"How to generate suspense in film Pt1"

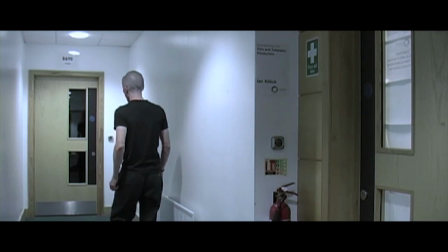484s
By not cutting to any comfortable close-ups or medium shots of the character,
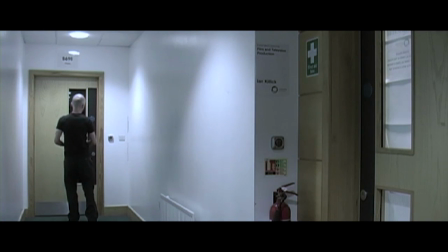489s
the longer take means that we're forced to stand back and let him walk off down the corridor to whatever might be awaiting in the room. Another great technique to use when generating suspense is again to play with the audience's sense of space by sudden and abrupt changes in shot type.
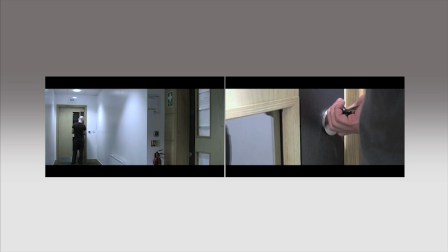508s
Now, I don't mean here consistently leaping from tripod to handheld or from straight angles to canted frames or low and high angles. I mentioned that right at the beginning. What I do mean is that maybe one or two carefully placed cuts from a long shot
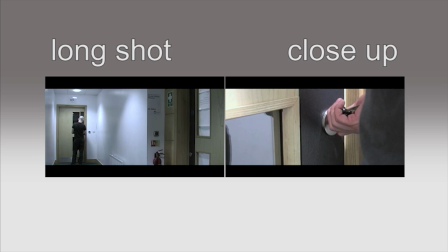526s
straight to a close-up can give an audience a sudden visual lurch that they weren't expecting. If you're able to be in a position where you can edit a visual jump from a very long shot, like this one in the corridor, to a close-up of the keys opening the lock,
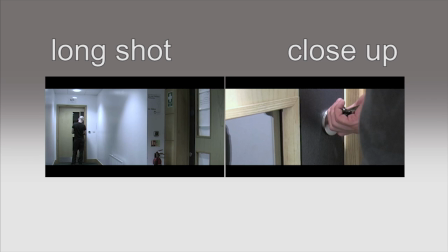545s
then you'll add to the audience's sense of discomfort. Crashing from a long shot to a close-up like this also works well if you can make a sudden leap in sound, like this.
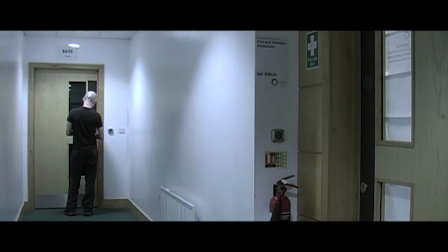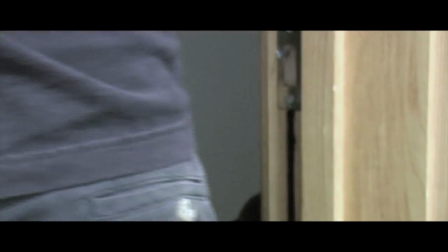569s
It's a bit of a crude mechanical tactic, but orally and visually it can work in the right context.
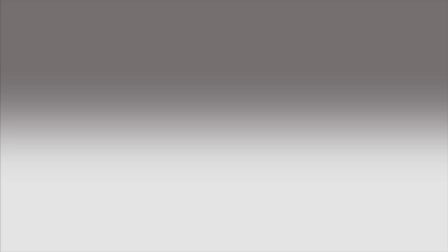579s
Sound and editing techniques, such as the one just demonstrated, will be covered further in the next tutorial. See you then.